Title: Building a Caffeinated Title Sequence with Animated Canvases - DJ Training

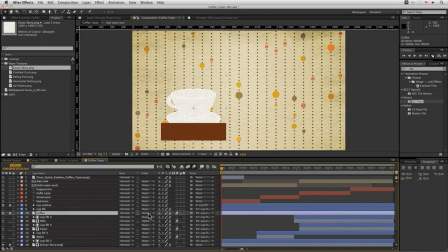12:27 So we can see we just duplicated that up, put it above the coffee, set our coffee again to alpha matte, boom, and instant filling of our cup. Cool, so let's take a look at our coffee texture.
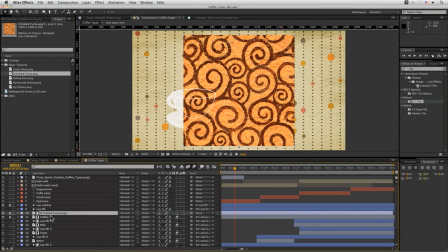12:41 So we've got crinkle curls here. Let's just bring that in. We'll turn our coffee off and we'll just do the crinkle curls here.
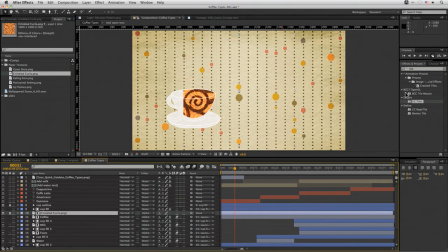12:49 So we'll set that to alpha again, as we did previously. Position that over here somewhere. And let's get us to the final part here.
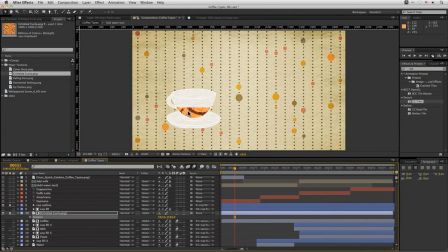13:09 The coffee is going to be an espresso coffee, so it's not going to fill too much of the cup, but it is going to be the basis there. So that's going to be our end point. We'll do the CC tiler on it again.
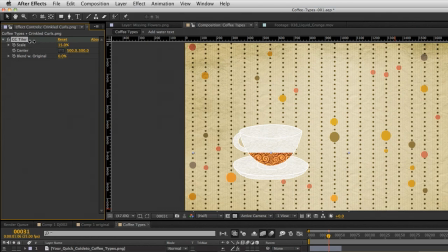13:21 And tile that up and just move that down so we can get some nice texture going in there.
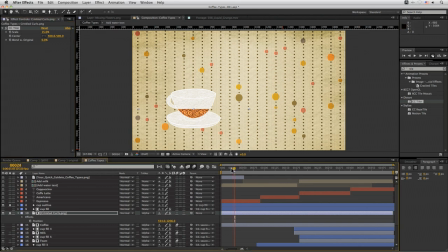13:27 So just put the tiler down to 15%. Cool. And let's animate that up. Well, we know we want it to finish about here, so that's our in position.
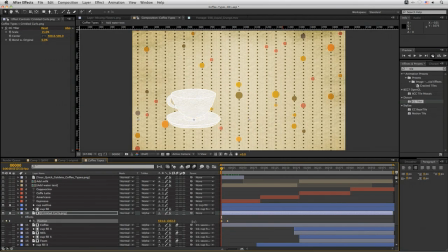13:40 I'll add a keyframe there, come down, and then we'll just bring it down below the cup level, and that just pops up. Fantastic. But it's looking a little bit cut out. I mean, I like the cut out look here, but let's see what we can do to
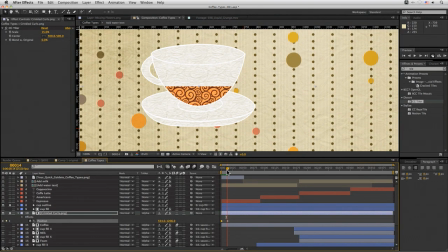14:01 maybe give it something else a little bit here, make it look a little bit more liquid. And I'm going to look for a turbulence effect here, this turbulence displace.
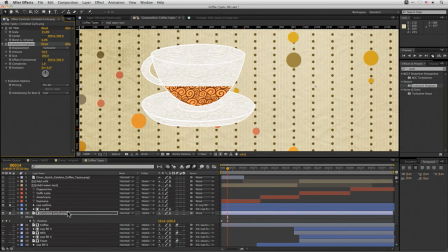14:16 So let's put that on our crinkled curls here, and let's just play that back. Doesn't seem to be doing anything. But if we have a look at the effects over here, we've got a few controls to help us.
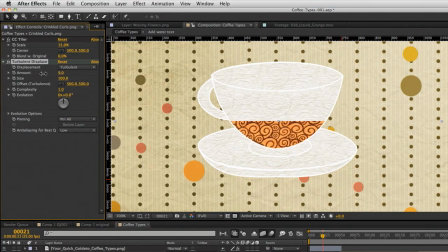14:34 So we've got an amount, which is how much it's going to be distorting, and that's quite high out there. And the size, so you can see as I bring that up,
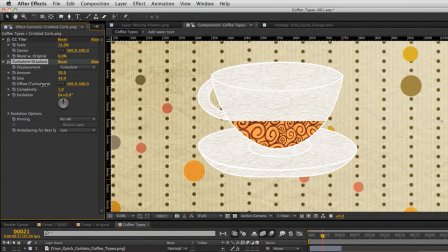14:49 the distortion pattern gets bigger, so more of the effect, or more of the pattern moves. So I bring that down, You can see we get smaller, more localized areas of disturbance. So I kind of like that size 24. Take the amount down a little bit.
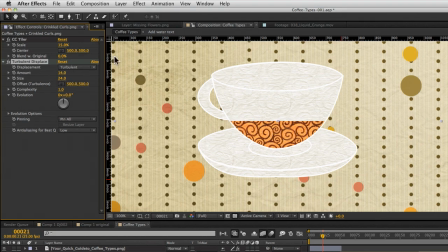15:09 We don't need too much. 14. But that's still not animating. So what is it that makes it animate? Well, it's this evolution over here. So add a keyframe right at the very start.
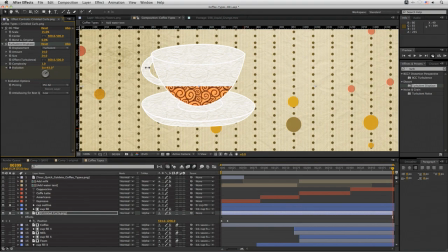15:23 And as I take the evolution up, you can see that now starting to wiggle about a bit. So I'll put the evolution to about 10 or so. We'll just do a quick RAM preview just to make sure that that's not too much or too little.
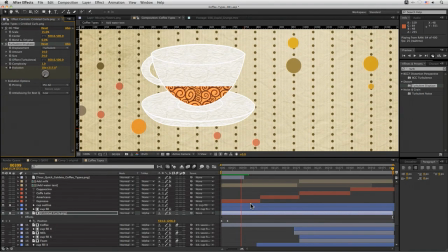That's all right, but it's still fitting, generally speaking, into the box that we had it before.
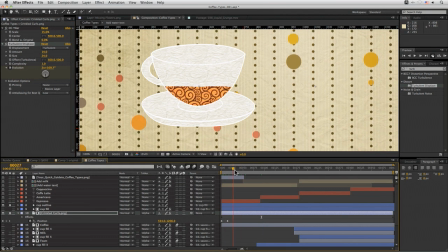15:57 So if I put my pinning now to none, I get a much nicer crinkly edge going on there. Much more sort of liquid. Cool.
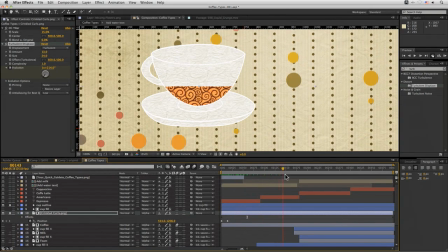16:12 So now we've got our paper texture animating in and then distorting slightly using the turbulent displace to give it a bit more of a liquidy tone. That's maybe still a little bit too much. Coffee's going to be rather flat, so we'll take an amount down to about 5 there.
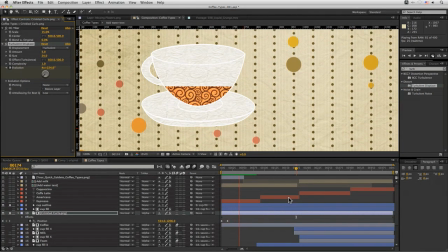16:38 There we go, much nicer.
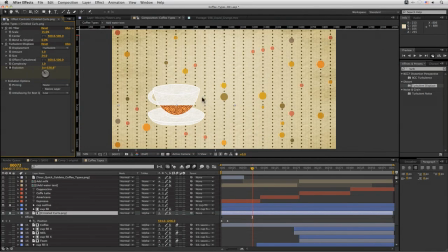16:40 So what we could do now is add a another little filter over here just to change the colours up a little bit. So I'll go to colour correction, hue saturation.
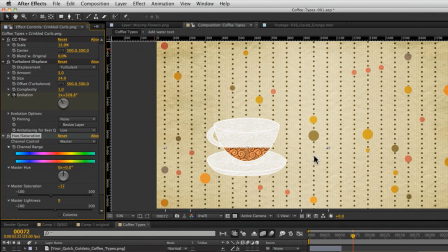16:52 We'll touch the saturation down a little bit so it's fitting in with the desaturated look in the background, and maybe push the hue over a little bit, giving it a slightly redder look. Again, matching quite nicely with the other stuff in the background.
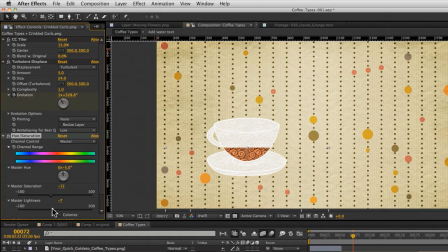17:11 I don't like using the master lightness here. I don't think it gives a very nice effect, but if we do it quite subtly, a -7, that's not too bad.
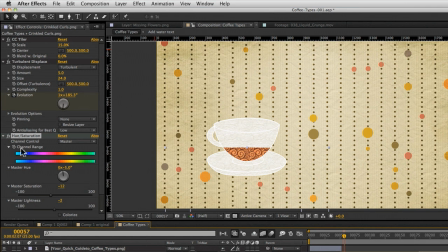17:29 So before, after, there we go.
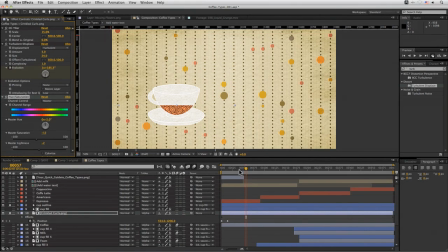17:34 Great, so let's build up the other liquids.
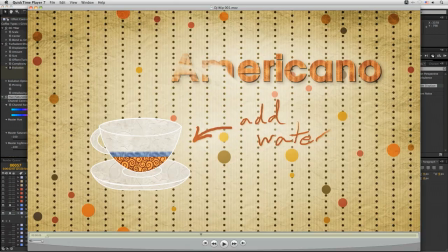17:38 Well, if you remember back to the work in progress that we were looking at here, we're looking at 4 different types of coffee. We've got the starting coffee of the espresso, which is really the base of our coffees going on there.
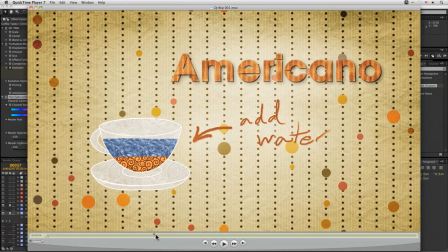17:54 We're then going to add a little bit of water into it to make an Americano.
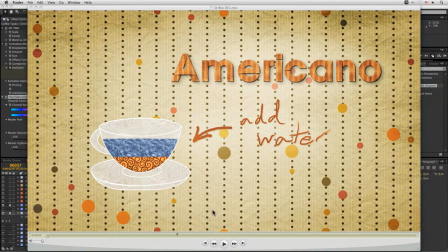18:00 So let's come into our water now.
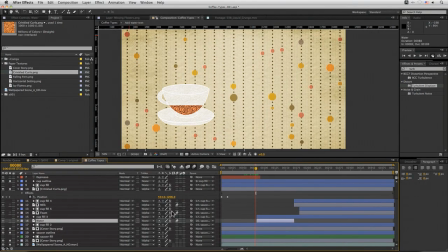18:06 So we look back to the animatic down here, or the rough draft. So I've got my water animating in here, and it's going in behind the coffee, so that we're keeping that nice sort of coffee edge going on here.
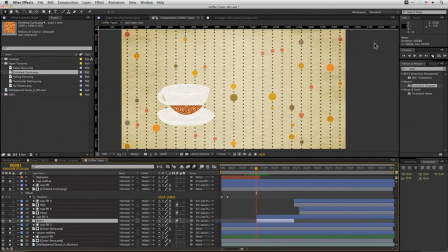18:28 Of course, let's do that. Let's come in and find our new water texture, maybe the icy flames. Just going to replace the regular texture in my animatic just by alt clicking and dragging that down,
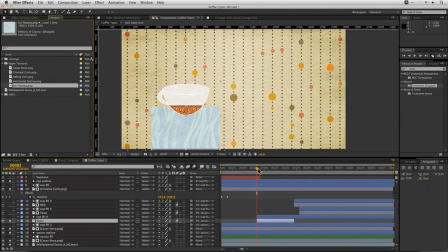18:47 and that replaces the texture for me here without getting rid of anything else. So we keep the animation going on. We've got my cup fill above it still, so I can now turn my alpha matte on the water.
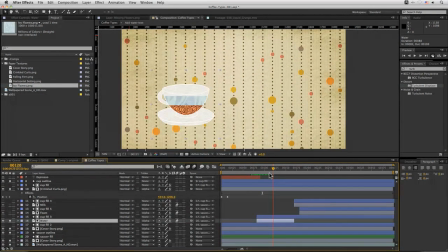19:05 Turn that track matte to alpha matte. Now I've got my water coming on here. So I want to reuse, we've got quite a lot of stuff to do, so I want to recycle as much of this as possible. So if I come in and copy all of these 3 filters that we just put on the coffee.
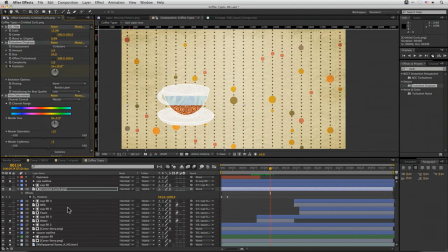19:26 So edit, copy, come back to my water down here,
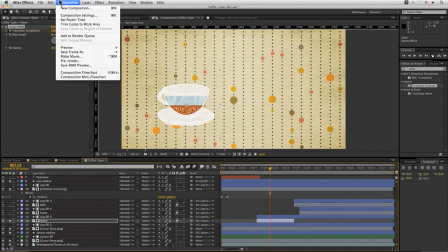19:29 animated this one on with a linear wipe, but we could have just done that with the regular transforms we did before.
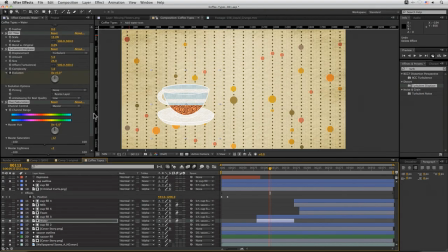19:35 But let's paste in those other 3 here with CC Tiler. Put the linear wipe underneath that. And we'll check out our turbulent displays here. Maybe turn that up a little bit because it is a bit more watery.
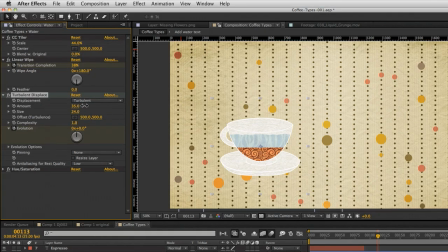19:53 So turn that amount to 30.
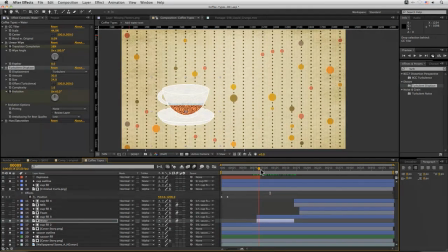Cool. And with the hue saturation, let's just reset what we've got there. I want to make this a lot more watercolored.
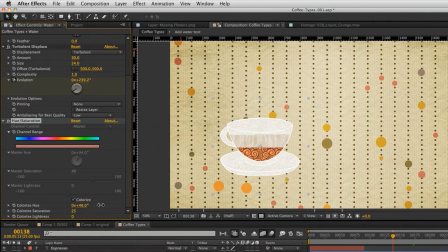20:09 We can even turn colorize on here and just get everything nice and sort of same sort of shape of blue. So we'll take the hue to 200 and saturation to about 38 there.
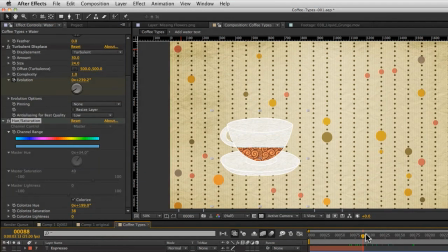20:27 Nice and watery.
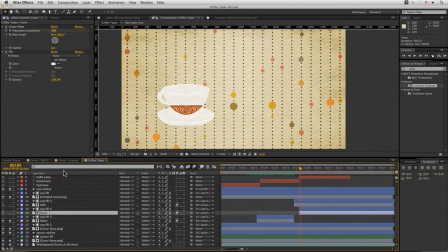20:32 And I'll just quickly do that. Same thing for the foam as well. So we'll come in, we'll bring the foam up. That's also linear wiping on as well.